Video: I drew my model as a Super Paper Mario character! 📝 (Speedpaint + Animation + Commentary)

As much as I love creating original works of art, sometimes it can be a fun and interesting change of pace to try and replicate the style of a piece of media you really enjoy. That's why in today's video, I'm going to be showing you how I both drew and animated this character you see here in the style of a game that's a timeless classic even almost 20 years later, Super Paper Mario. I have actually drawn in the style of Super Paper Mario before, and that's because it's fun and easy to replicate. The simple shapes yet expressive animations just really capture me. Aside from the charming art style, I mentally return to this game from time to time because it just keeps drawing me back in. It is both heartwarming and way funnier than it has any right to be.
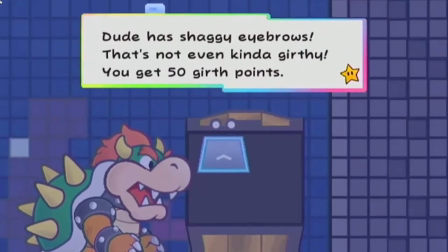I actually think it might be funnier nowadays than it was when it first came out.
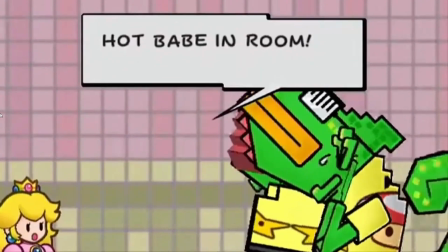The humor in this game, that is from 2007, has held up shockingly well and is a testament to just how ahead of its time it was when it came out. Now with the introduction out of the way, let's get into the speed paint.
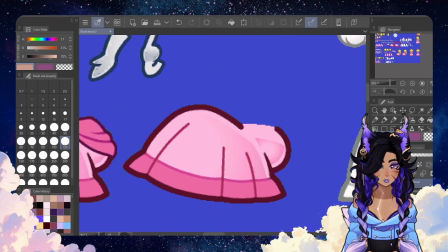To start off, I go to the Spriters resource and pull up the sprite sheet for Peach directly from Super Paper Mario because I am trying to exactly replicate the style of the game.
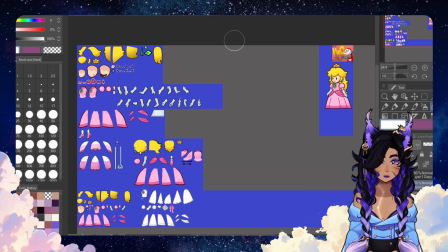The reason I used Peach and not one of the brothers is because they have very Mario-like proportions,
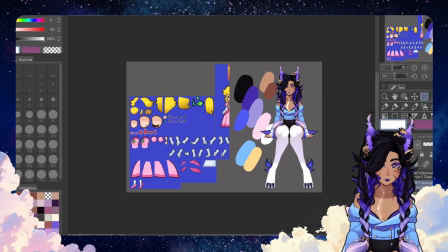for lack of a better word, and Peach is more humanoid, so she is the one that I'm going to be using as my base.
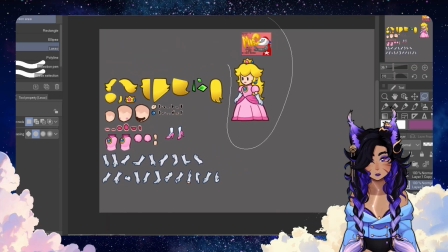I go ahead and erase all the stuff I don't need because the visual clutter was driving me insane.
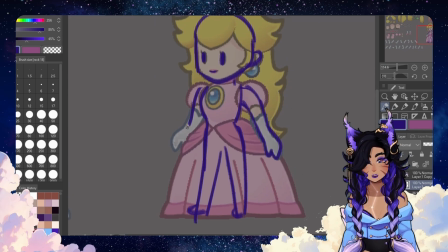And then I go ahead and I will trace exactly over the model. You might think to yourself, why are you tracing? Isn't tracing bad? And the answer is no, because I am trying to precisely replicate the exact same style. So if I want it to look like it came from the game, I am going to base it off the art from the game, and the easiest way to do that instead of eyeballing it for 3 hours is just to throw a sketch on top of it and call it a day.
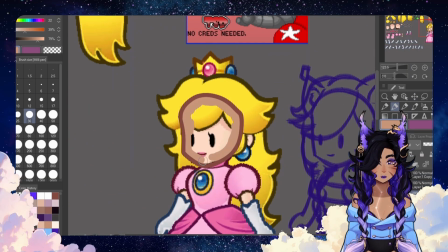Here I'm starting with the head asset, so I'm just tracing Peach's face shape and then coloring in Alcora's skin tone.
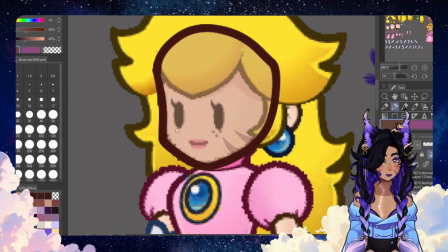I wasn't sure if I wanted to add her stripes and freckles because they're a little detailed for a game as simple as Super Paper Mario,
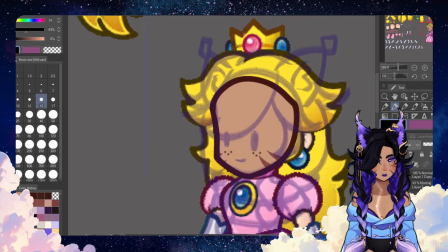but I elected to keep them because they are such an important part of her visual identity.
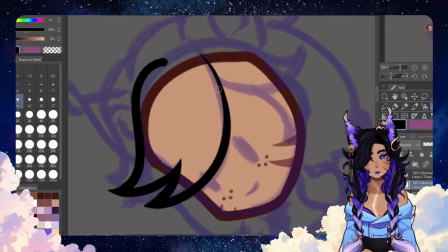I went ahead and started the bangs, trying to use the same kind of large hair shapes that Peach uses since they have a similar hair shape,
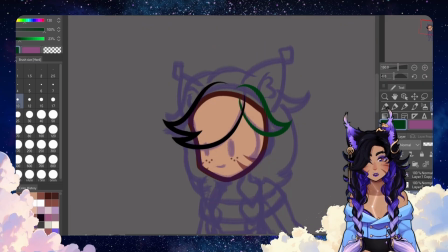and that will be important later when we animate it.
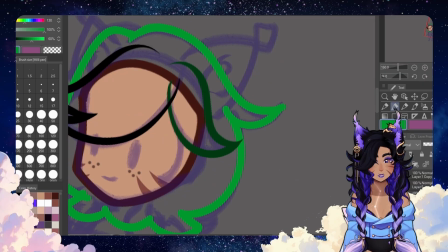I went ahead and did the back hair piece, which wasn't as important because it wasn't going to be moving much, but still needed to be there.
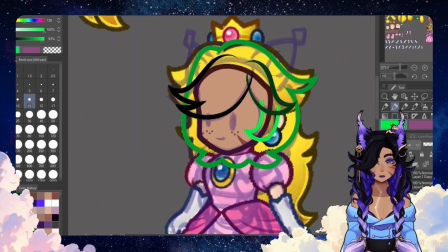I went ahead and started adding the little piece of face framing bangs just by the side of her head.
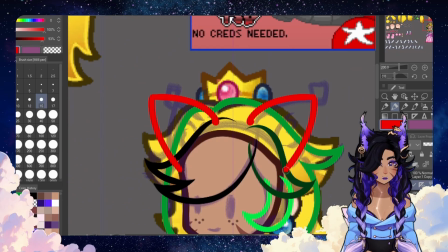Alcora doesn't really have this, but I thought it'd look good in the animation. Then I went ahead and did the ears.
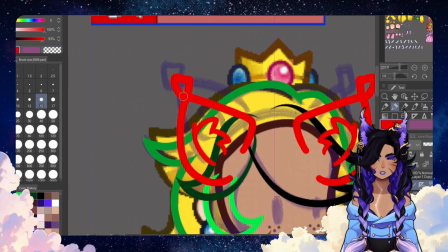I again struggled with how much detail is too much detail for this style, but ended up keeping the ear tufts.
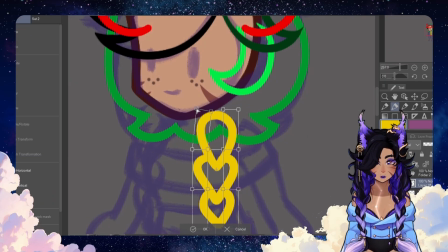Then we get to the braids, and the braids were lots of fun because I had no visual references for what I wanted to do.
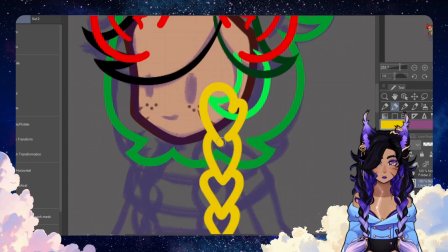As far as I'm aware, there's no characters in the game that have braids like this, so I was completely on my own.
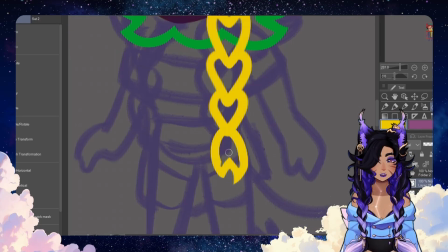I started off with these simple heart shapes. I added the tuft at the end. I actually don't end up going with this at all.
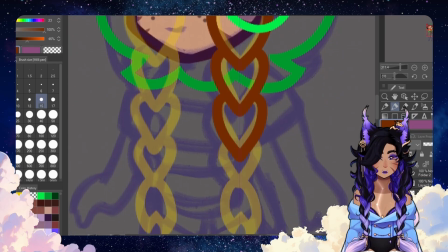I end up completely redrawing them and simplifying them, which you're going to see right here. I don't even keep the tufts at the end.
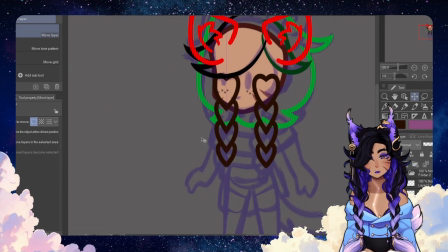I just keep those 4 kind of heart shapes and call it good enough.
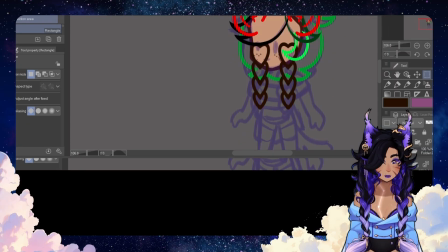I think that's probably for the best since a lot of characters with more complicated hair types have blocky or circular,
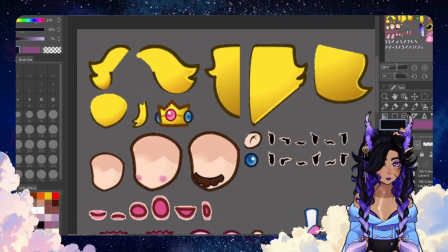like bits of hair, as opposed to like complicated strands. I go ahead and color the hair.
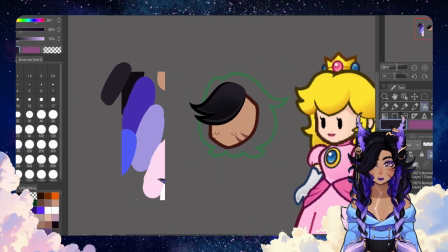I actually use the base color of her hair as the shadow because, as you can see on Peach, there are some shadows towards the lower parts of her hair.
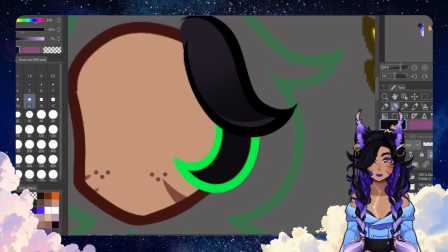But because her hair is so dark, I didn't want the shadows to be black, so I went ahead and used the highlight color as the base and then used the base color as the shadow and kind of worked around it from there.
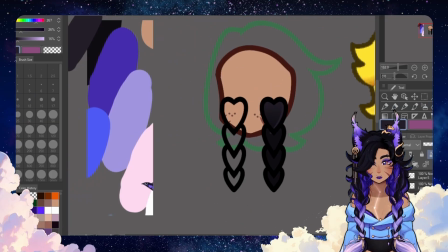I again wasn't really sure how to do the gradient in her hair because no one in Super Paper Mario has gradient colored hair.
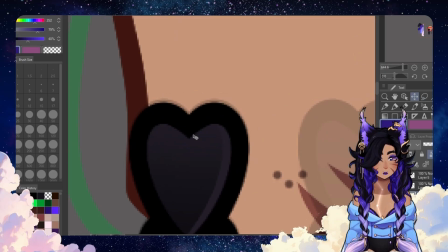I elected to just alternate purple and black to make it look like she had different colored strands without getting super complicated with it, and then just copied it over to the other side mirrored.
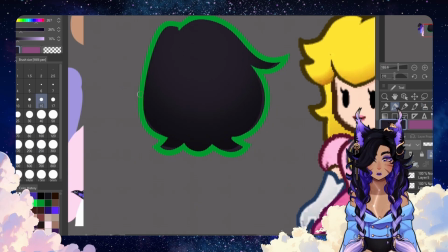Coloring the back hair here the same way I colored the bangs.